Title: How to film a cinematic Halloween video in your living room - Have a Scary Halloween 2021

I hope you're having a great day. Thanks for clicking on this video, and I also hope you liked what you just saw. I'm obviously at the beginning of that process right now. There's a lot of mess going on in the background over there. I got lights, diffuser, gimbal, green screen, you name it.
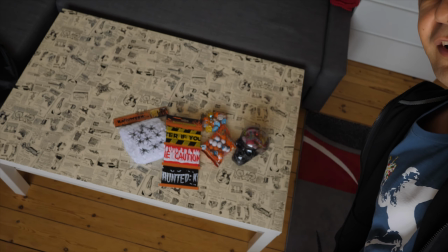97s
I also have some Halloween candies and decorations over here I bought yesterday in the store. But what I didn't buy yet is pumpkins. Let's go get some.
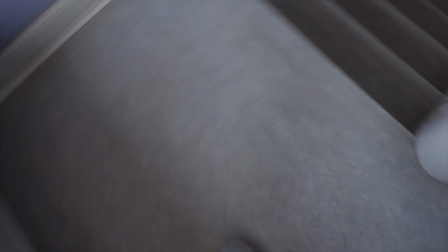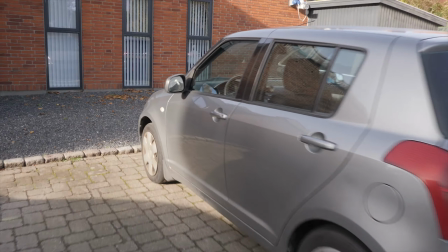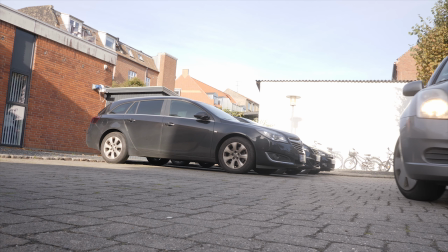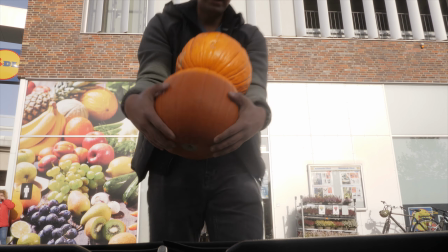And we're back. I had to get a smaller knife because people were getting suspicious. As you can see behind me, I've already set up most of the things. The only thing left to do is put the blinds off on my natural light coming from my left and turn off this living room light above me. We want to be in control of the light as much as possible. So the goal for today is have the room as dark as possible. But let's fast go through what we have here. I've chose one of the pumpkins that I thought looks best, so we have one of them as backup in case anything happens. I got some of the candy and decoration I showed you in the beginning. I got a notebook with shots for most of the video. I got a lipstick to draw on the pumpkin. And finally one of these. This Aperture MC RGB light. You just gotta get one. It's on the market for years now and I finally got one. It comes with a lot of presets already. Check this out. Police is after me. They found the knife.
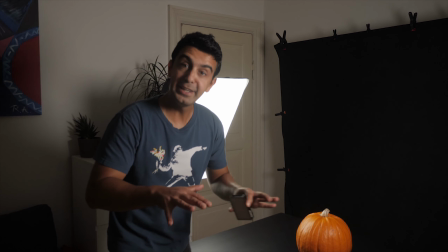188s
So at the start, I want to do the glitch effect. You know the glitch effect?
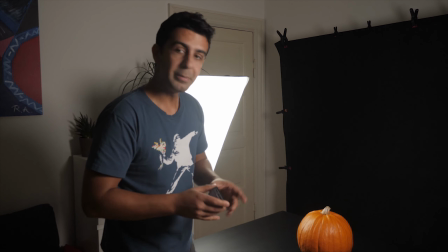194s
You know what I mean. You've watched the video. I'm gonna combine the first shot and the last one.
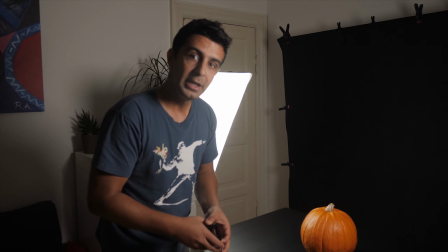199s
Camera-wise, it's gonna be the exact same thing. The only difference, the table will look different.
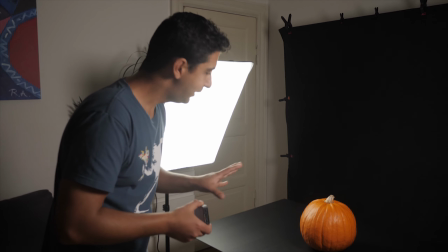204s
So obviously in the beginning we're pulling into the empty board with the pumpkin on only,
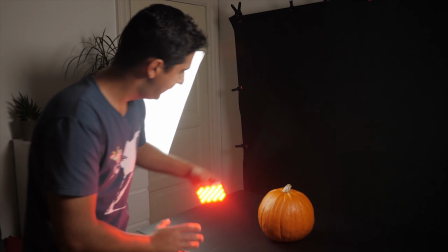210s
except for my aperture light with the color red on. I'm gonna put it behind because I think it creates a pretty cool effect.
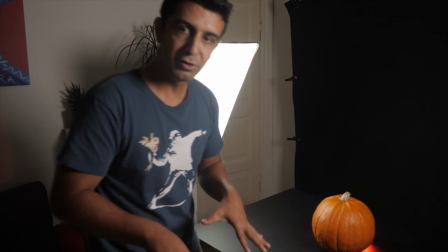218s
It's gonna look a lot better in post, that's for sure. Right now, all I want to focus on is that I put my camera setting as dark as possible.
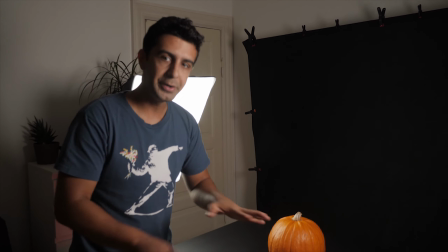226s
I want the board and the background unnoticeable. So my girlfriend is helping me out with this video.
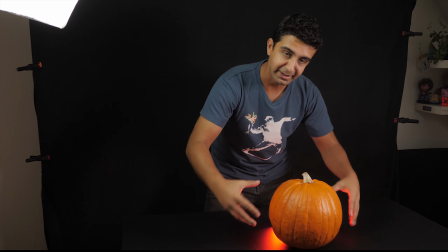232s
She's actually the one that's gonna handle the pumpkin, cutting it and so on. So we tried the shot I just described.
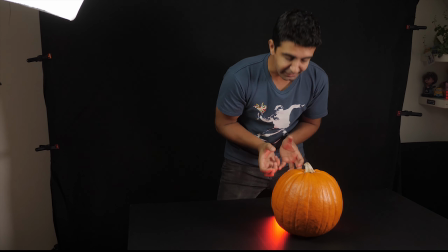238s
We tried it a couple of times and I think it looks a lot better if her hands come from behind the pumpkin and arrive over here.
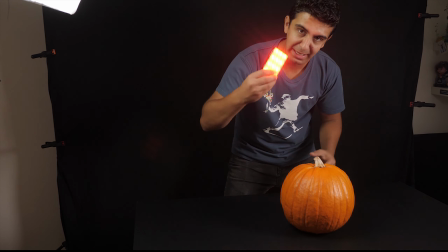246s
It looks a bit more creepy, right? The hands turn red because of the light we have here. So let's see how that goes.
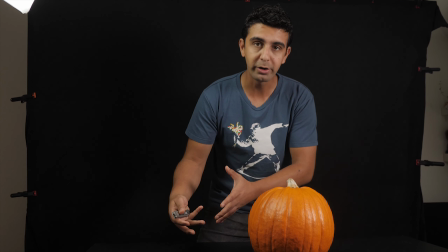256s
Since I'm pretty satisfied with the first shot, we're moving on to the next sequence, which is a combination of two shots.
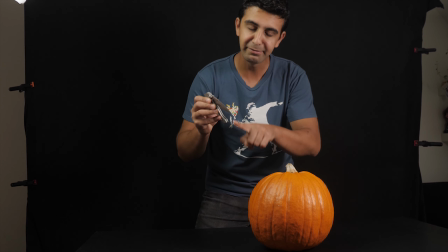263s
First, we're gonna have the blade of the knife come into frame like this.
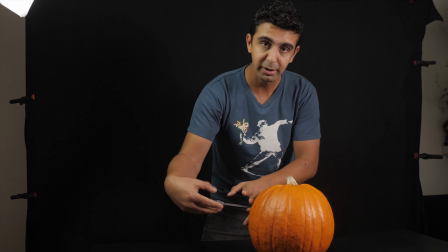267s
Hand goes a little bit backwards and stop in the pumpkin right here because that's where the next shot comes, which is actually stabbing the pumpkin.
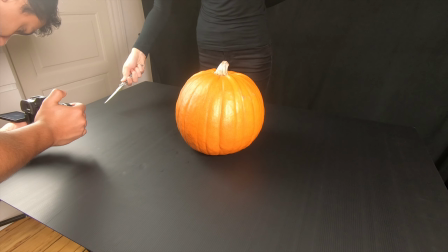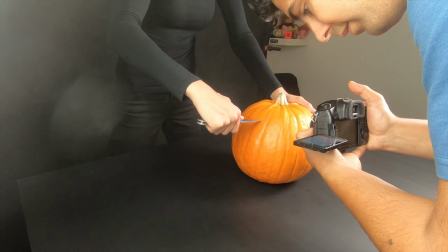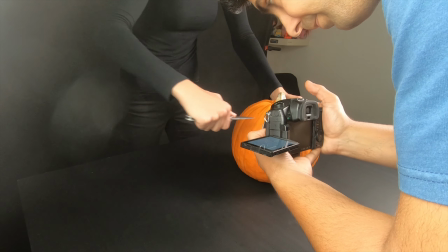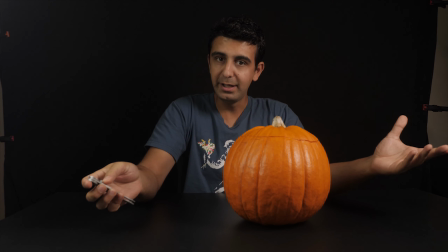300s
I think the previous two shots turned out okay. They did take a while to film, I'll tell you that.
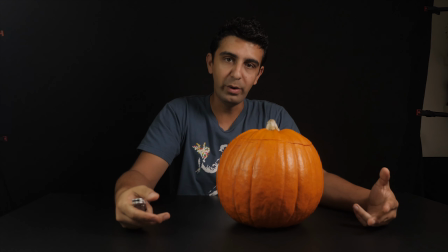305s
Now again, we have a sequence of two shots when I'm trying to make the transitions between seamless.
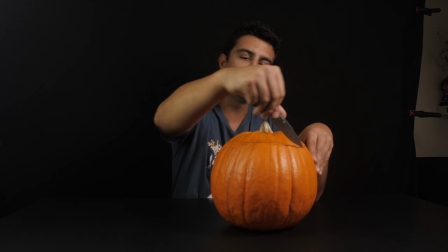311s
The first shot is where we finish cutting the top of the pumpkin. As you can see, we already did most of it.
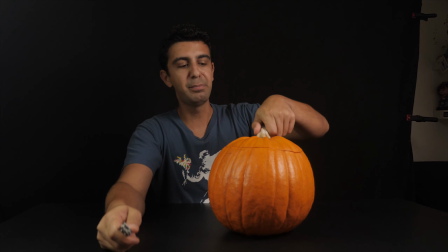318s
And the second shot is where we're gonna pick up the top of the pumpkin, follow up with the camera and bring it back down.